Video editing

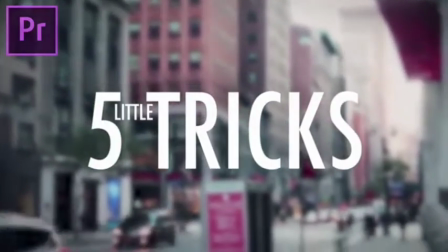(0:04)
Hi everyone, my name is Justin Odisho, and in this Adobe Premiere Pro CC tutorial,
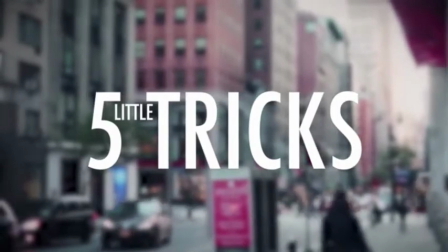(0:09)
I'm going to share 5 little editing tricks and techniques that can have a big impact on your final video projects.
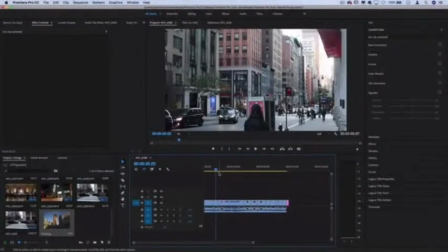(0:14)
So I've got a couple of random clips on the timeline to demonstrate these 5 different things. And to begin, the first one is when you're working with text.
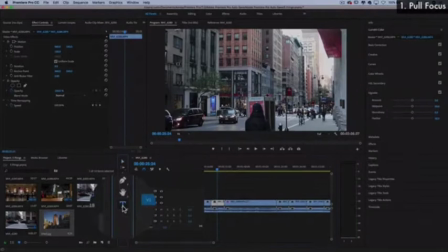(0:22)
So let's say I'm working on a clip like this, and I grab my text tool and I type something over top that I want to say.
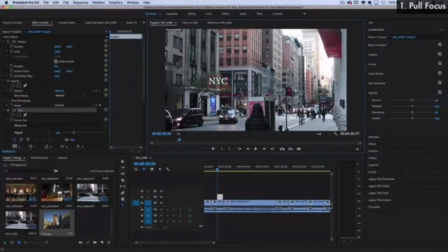(0:30)
So let's say I type out NYC, New York City, that's where this clip was shot. We can change the font to be whatever we want, so I'll just use a cool font like Futura in the effects control panel with the text highlighted,
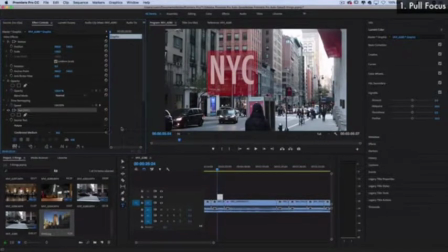(0:43)
and I'll make it a lot bigger just for example's sake. You can also go to Window Essential Graphics. That'll open up the real powerful tools here, so we can center things and really make them as big or small as we want.
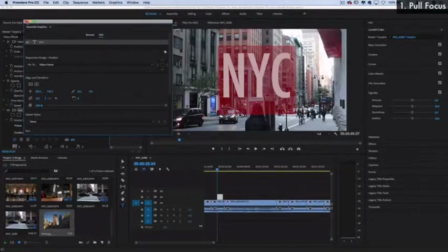(0:58)
But let's say we have that there, it says NYC.
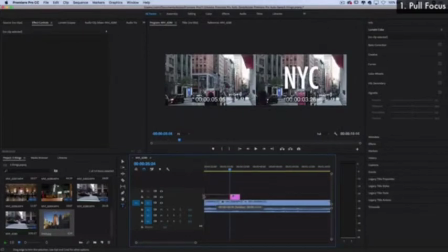(1:00)
Now the problem when you have text over solid video like this is it kind of gets lost in the detail.
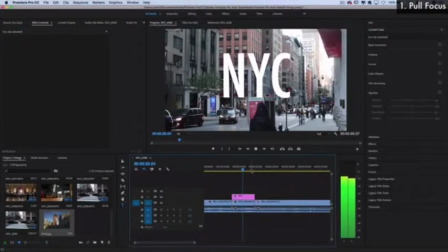(1:07)
The video in the background is sharp and in focus, the text is sharp and in focus,
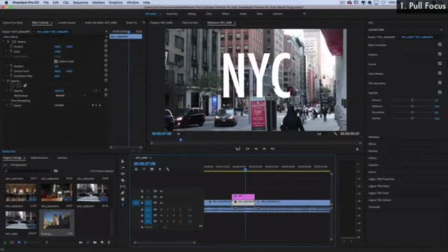(1:12)
and the eye doesn't really know what to focus on properly. So a really useful, subtle trick that I find myself using often is, one, you can lower the opacity a little bit. So if I turn off that toggle animation button because I don't want to add keyframes to animate anything, if we just lower the opacity to, let's say,
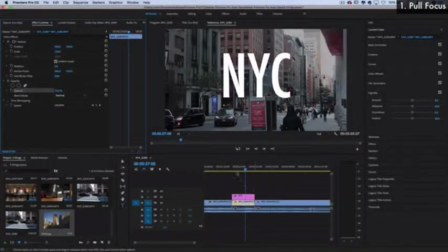(1:32)
70%, it can dim the background a little bit, almost adding a layer of thin blackness to make the text stand out. And another thing you can do is go into the effects panel and search for one called Gaussian Blur.
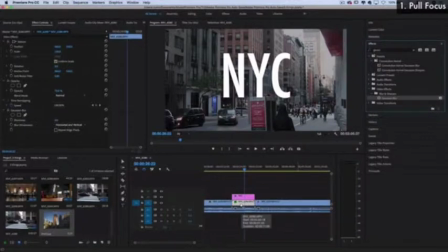(1:49)
This will add a slight glassy, out of focus feel to the background.
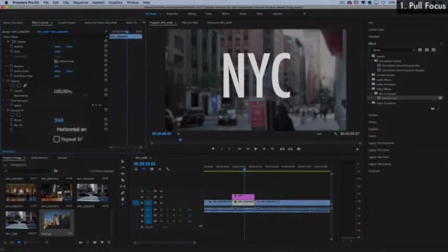(1:55)
So I just clicked, drag that onto the video, and I can increase the blurriness amount just pretty gently. I'll choose repeat edge pixels just so I don't get that black shadow.
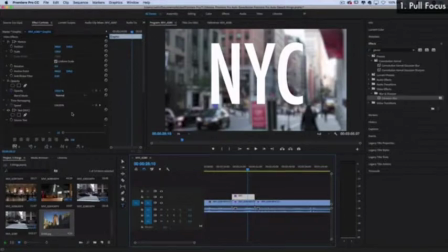(2:05)
Another thing you can play with to get some glassy looks is adjusting the blending mode on the actual text.
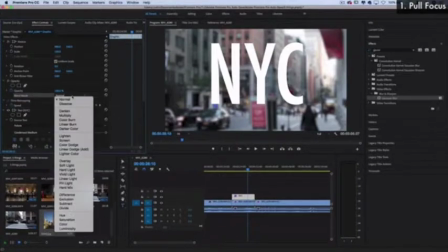(2:12)
So right now it's set to normal, but if we set it to something like overlay,
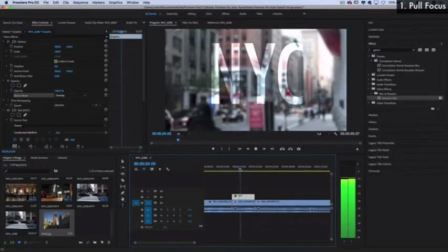(2:16)
you get a similar glassy type of feel, which you might see in different type of videos as well.
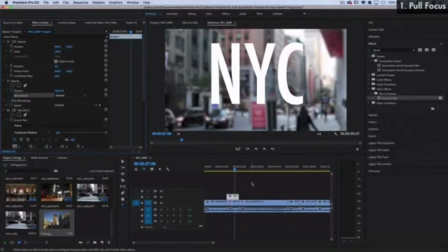(2:22)
So you can use that for text, icons, pictures, and thumbnails, a variety of things. Next up, we have, if you're working with a photograph on the timeline and you want to cut to it in some way,
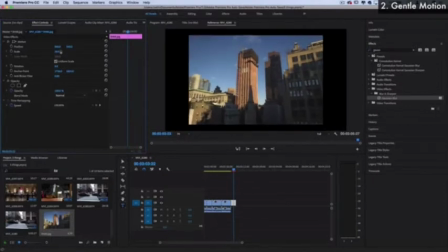(2:33)
maybe incorporate in some sort of a slideshow, one cool thing you can do is, you could set up the photo to just be solid still in the frame, maybe add some text and captions.
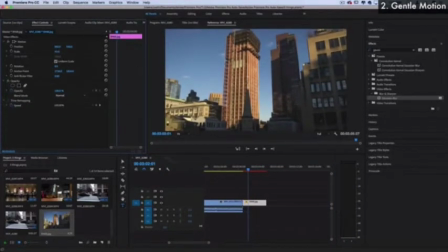(2:43)
But more often than not, I find myself filling the frame with it, and instead of just keeping it solid, plain, you can't tell if it's a freeze frame or not, adding some very gentle motion keyframes to bring some life into it.
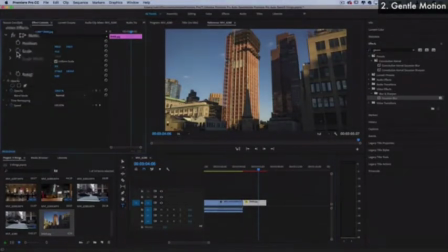(2:57)
So if we go to the scale keyframe and turn it on, it'll add a diamond wherever our playhead is.
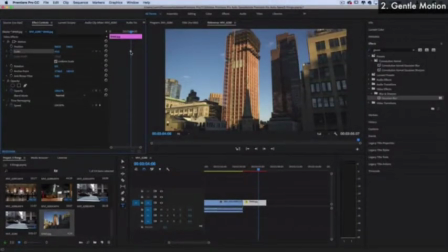(3:03)
So what I'll do is I'll just pull this all the way back to the beginning, and then I'll add another keyframe that perhaps goes down 5. So we zoom out of the picture a little bit. I'll take that keyframe and drag it all the way to the end of the clip.
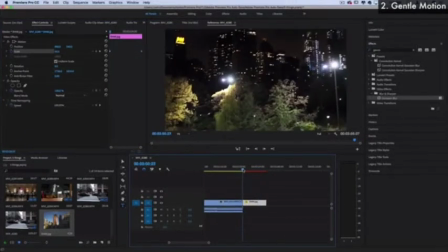(3:20)
And if I play that back now, when I cut away to the picture,
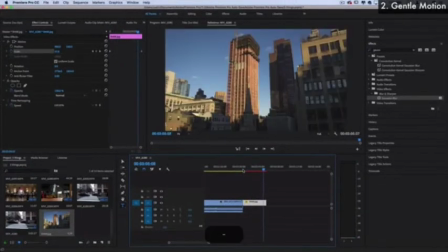(3:23)
it has this gentle back and forth motion that usually fits in a lot better within sequences and projects. Another thing you can do is right click on these keyframes, and instead of just moving in a smooth linear progression from A to B,
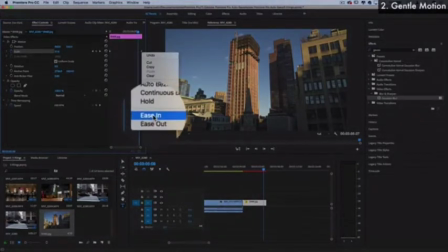(3:39)
you can do things like ease in or ease out of certain points,
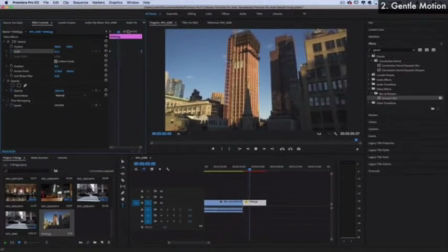(3:43)
and that'll give even a little bit more of a gentle feel as it eases in to its final position.
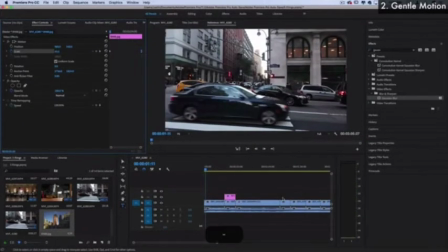(3:50)
So that's a really useful, very simple, common sense type of technique to have.
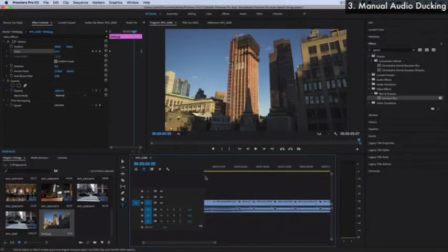(3:55)
Third is sound and ducking. So let's say I'm talking over a clip and I don't want to hear all
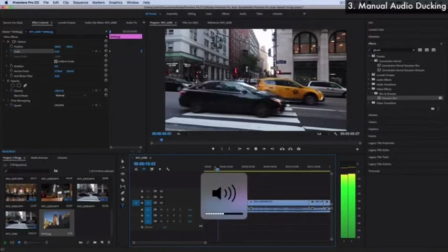(4:03)
the city noise and the car horns beeping and stuff that was captured in this original clip.
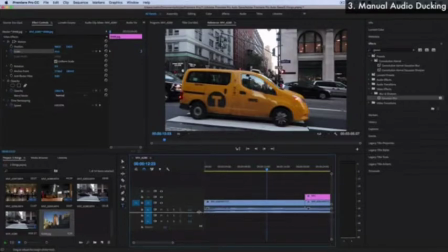(4:08)
What I can do is I'll actually make this a little bit bigger, so I have some room to work on this track. And this little line here allows me to adjust the volume of the clip by default.
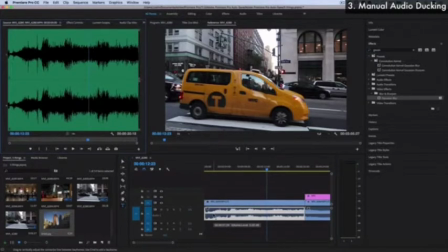(4:20)
So by default, it's at 0, just the basic default levels.
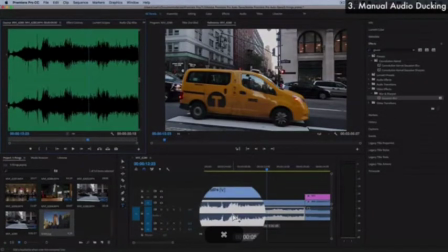(4:24)
But if I hold Command on my keyboard, you'll see it turn into an arrow with a plus signal.
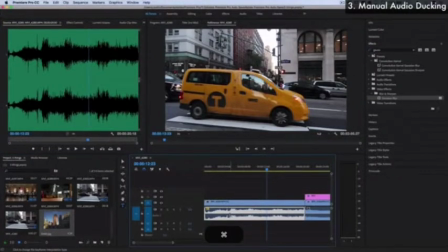(4:31)
And that'll allow me to click and add a keyframe or a dot. Then I can add another dot a little bit down the way, and now I have 2 separate line segments that I can take and pull this second one down, creating a gradual ramp from regular volume
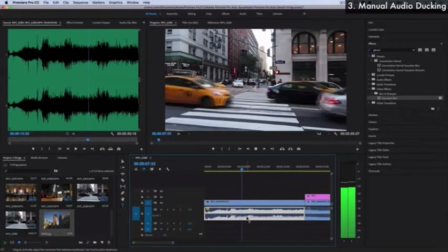(4:51)
to negative 15 decibels or whatever I decided it to be. And you can keyframe some gentle ducking animation of the volume to go from 1 point to slightly dipping under if you were to start narrating over it and you wanted to mix and blend those two soundtracks together.
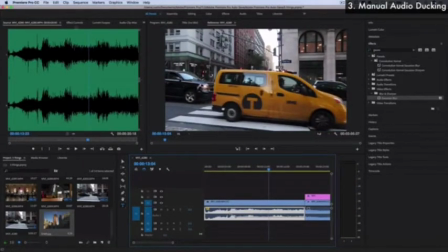(5:11)
So that can be really useful for documentary, different type of video editing work.
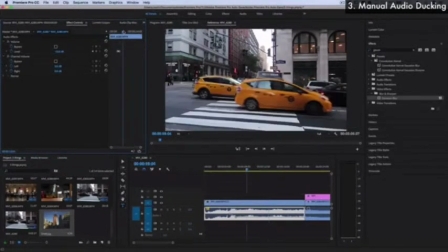(5:16)
You can also see the same thing right here in your effect control panel. Instead of doing it using the line, you can just simply add keyframes like normal.
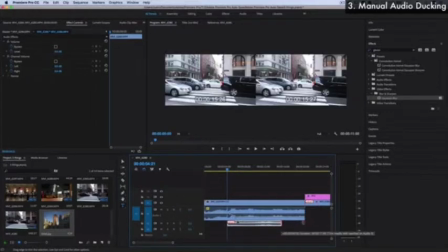(5:27)
But when you're working with multiple audio clips stacked up in front of each other, it can often be easy to work visually and see how things happen.
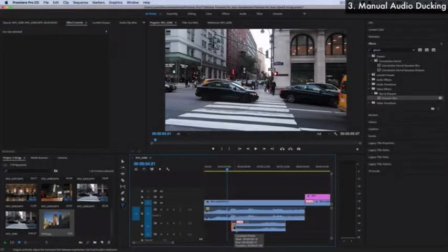(5:35)
And also don't forget, you can fade audio in or add keyframes on the audio that you're trying to bring in to make it go from quiet to loud. Speaking of sound, the fourth thing that relates to sound is sound design. Now this is a whole separate topic that we could do a whole video about,
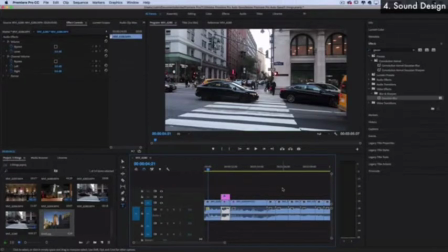(5:53)
but just to open up your mind to this functional tool is you don't have to just rely on the sounds that you were captured in camera.
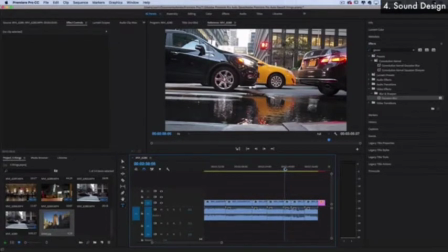(6:00)
Let's say we're working on a slightly rainy scene. I think in this clip it was just starting to rain, but not really. But I can exaggerate that effect by finding rainy sound effects and adding them on the track as well.
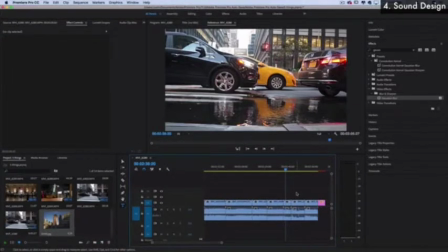(6:15)
So if you actually are making a YouTube video, there's the free YouTube audio library of sound effects. You can just Google that. So here's two that I've downloaded and dragged into my Project Media bin.
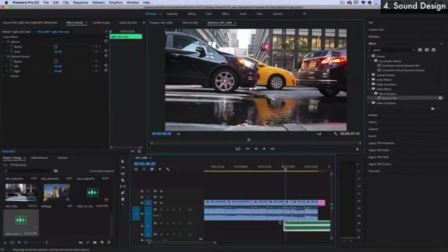(6:26)
This one's called Light Rain, and I can have it go as long as I want, but basically it makes it sound a lot more rainy. You could even find sound effects like walking on cobblestones. These are all just different things.
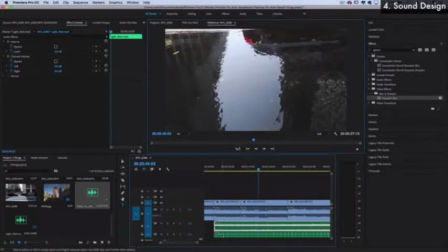(6:40)
Sound design is a whole separate beast, but if you've never considered the fact that this whole lower symmetrical half of the timeline containing audio not only can be for the natural audio and voice and music,
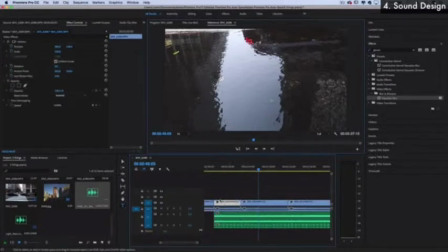(6:56)
you can also place and arrange sound like you would as intensively for video segments of your project. So that can actually be half of the beauty or half of the greatness of a piece of visual work. Fifth and lastly, let's end off with a really simple, easily digestible one.
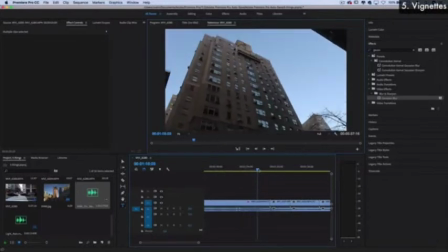(7:15)
If you're ever working with a clip that has pretty clear blue open skies, a really great way to bring focus in on whatever the subject is and make your color grading pop whatever way that you choose to color grade
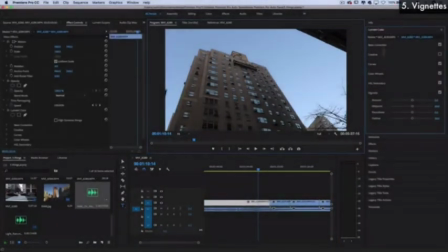(7:30)
is going to the Lumetri Color panel and heading over to the vignette section. So what a vignette is basically just a shadow around the corners and edges. Some cameras, it might get this naturally if there's like a lens hood or depending on the lens it's using.
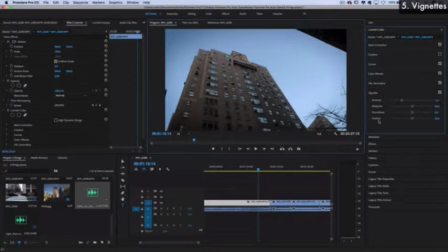(7:48)
And it's kind of just an aesthetic choice in my opinion. Some people might not like it, but I really like and enjoy the aesthetics of a nice vignette over a clear blue sky. But you can adjust the amount to be stronger. The midpoint, as you can see, we'll bring it in.
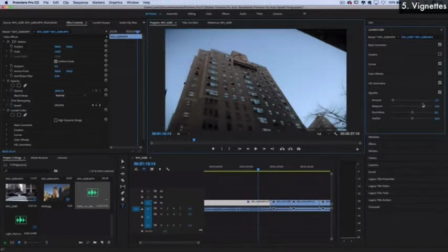(8:06)
This looks unnatural and fake, but if you bring the midpoint out a little bit, it kind of just singes the edges and the corners a little bit.